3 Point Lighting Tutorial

Hello, I'm John Decker. I'm an instructor in the Interactive Digital Systems program here at Flint Hills Technical College. Today, with the help of my students, we're going to talk about the three-point lighting system.
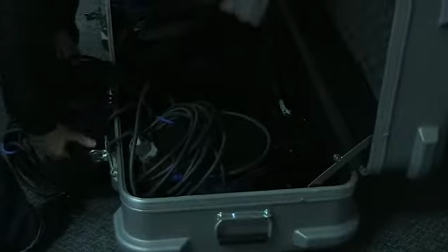(0:33)
Now lighting can be very intimidating to some people who are new to it, but hopefully after you watch today's video you'll be a little more comfortable with setting up your own lights.
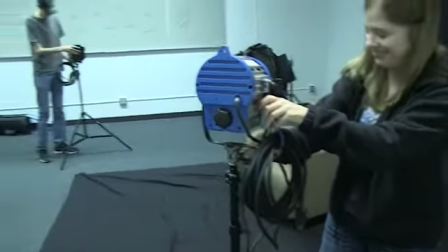(0:42)
So let's take a look at what three-point lighting is all about. Let's Let's start by defining three-point lighting.
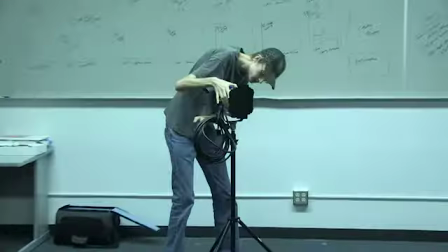(0:48)
Three-point lighting is probably one of the most common lighting setups to use either in digital video or even in a photography studio.
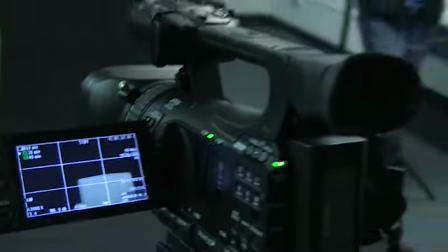(0:57)
It's commonly used to light interview situations and as you might have guessed, it involves three lights.
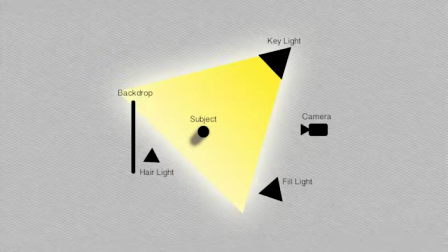(1:03)
It's based on using a key light. Over here we're using our key light.
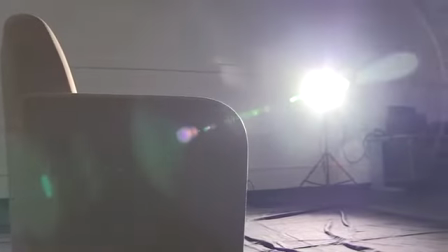(1:09)
If you're shooting outside, an example of the key light would be the sun. It's usually the brightest light in the setup.
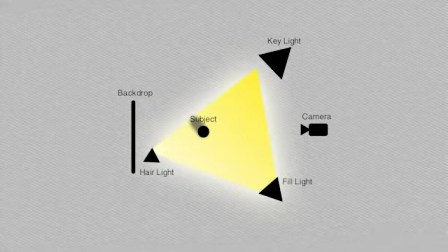(1:16)
We have a fill light. The fill light is used to fill in the shadows and to complement the key light. And then we have a hair light, which is used to pull your subject off the background.
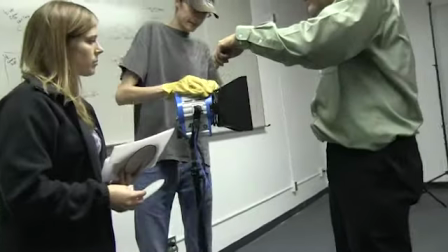(1:26)
It creates a halo effect around the shoulders and the hair. There are many types of lighting systems to choose from out there.
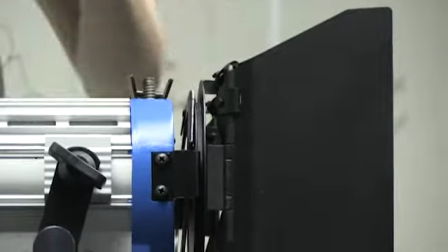(1:33)
Today we're using an ARI lighting system, and we have an ARI 650 to use as our key light,
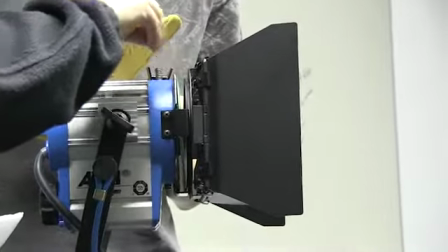(1:40)
an ARI 300 to use as our fill light, and an ARI 150 to use as our hair light. Today we're going to take a look at each of those individually, and then we will combine them and show you the final effect.
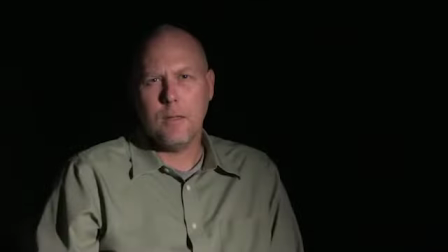(1:51)
First let's look at the key light. Now you can see that it's turned on. It's lighting the scene. You can see my face. But unfortunately, it creates a pretty harsh shadow on this side of my face.
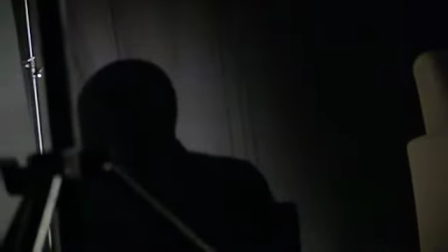(2:02)
Used alone, it can be used to create a very dramatic lighting effect,
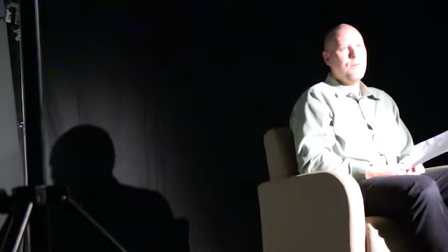(2:07)
but in most situations it's not very flattering to have these heavy shadows cast.
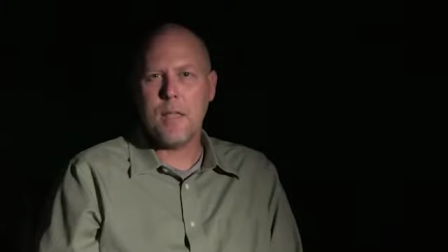(2:12)
It's typically positioned on one side of the camera, about a 45-degree approximately angle from that camera, and is set just above, not level with my head, but just a little bit above my head.
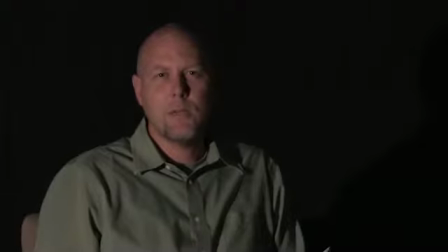(2:26)
Next we'll look at the fill light. As you can see, this This one isn't quite as bright as our key light, typically it's about half the power of our key light.
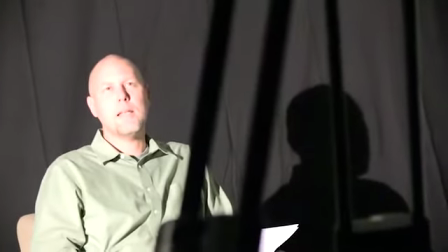(2:35)
You can adjust that as necessary.
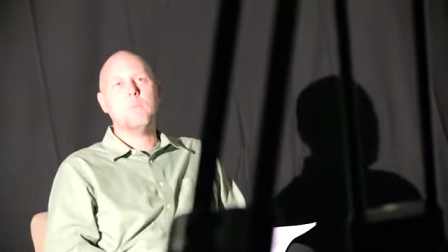(2:37)
If they get to be of equal power, sometimes the light will flatten out and we won't have as much depth in our final image.
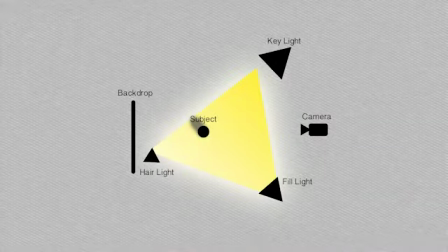(2:45)
It's usually positioned on the opposite side of the camera as our key light. It's used to fill in those harsh shadows that were created by the key light.
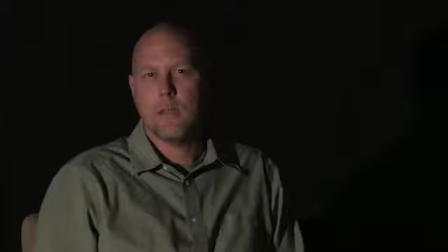(2:55)
As you look at this image, it may not look like it's exposed well enough, a little underexposed and that's fine. Once we add the two together, the exposure will be much better. Last, we're going to talk about our hair light or our backlight.
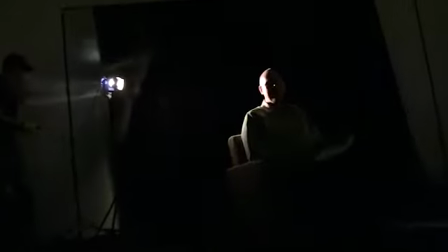(3:13)
This light obviously is placed behind the subject and typically it is opposite of our key light. The goal is to create a halo effect that pulls the head and the shoulders off the background.
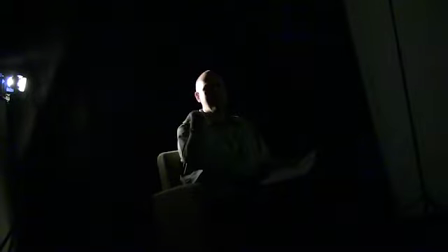(3:27)
So we're looking for this halo coming around the shoulder and across the hair
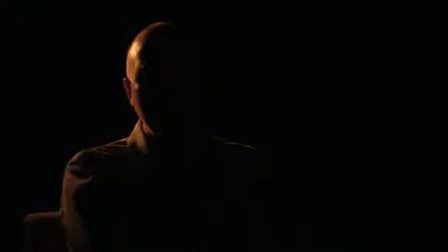(3:31)
hopefully we're getting some spill onto the secondary shoulder and creating that halo and just pulling me off the background quite often people don't use a backlight and their images just sort of blend into the background so it's a good idea if you have this as an option to use it to help pull your subjects off the background
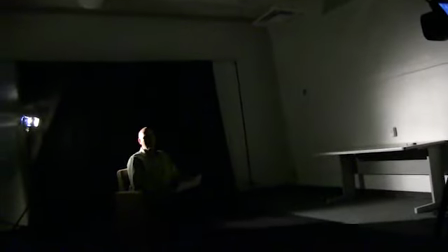(3:50)
also it is the lowest wattage of all the lights that we're using here today, so it doesn't need to be real bright compared to the other two. Now let's see what it looks like with all three of these lights combined. First let's start with our key light.
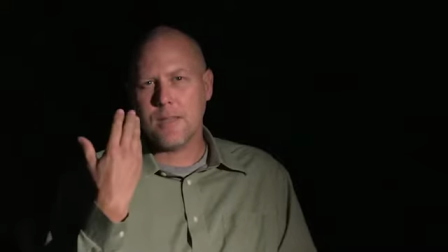(4:08)
Again, you see the harsh shadows that are created on this side of my face by just using the one light source.
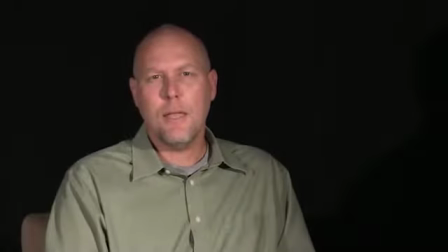(4:13)
So we'll add the fill light, and this has helped fill in those shadows, but there's still some shadows there that add a little depth to the overall image. And then finally, we will add the hair light or the back light.
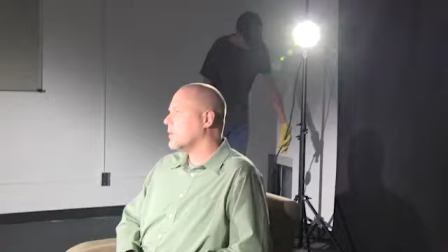(4:27)
And this should pull me off of the dark background just a little bit.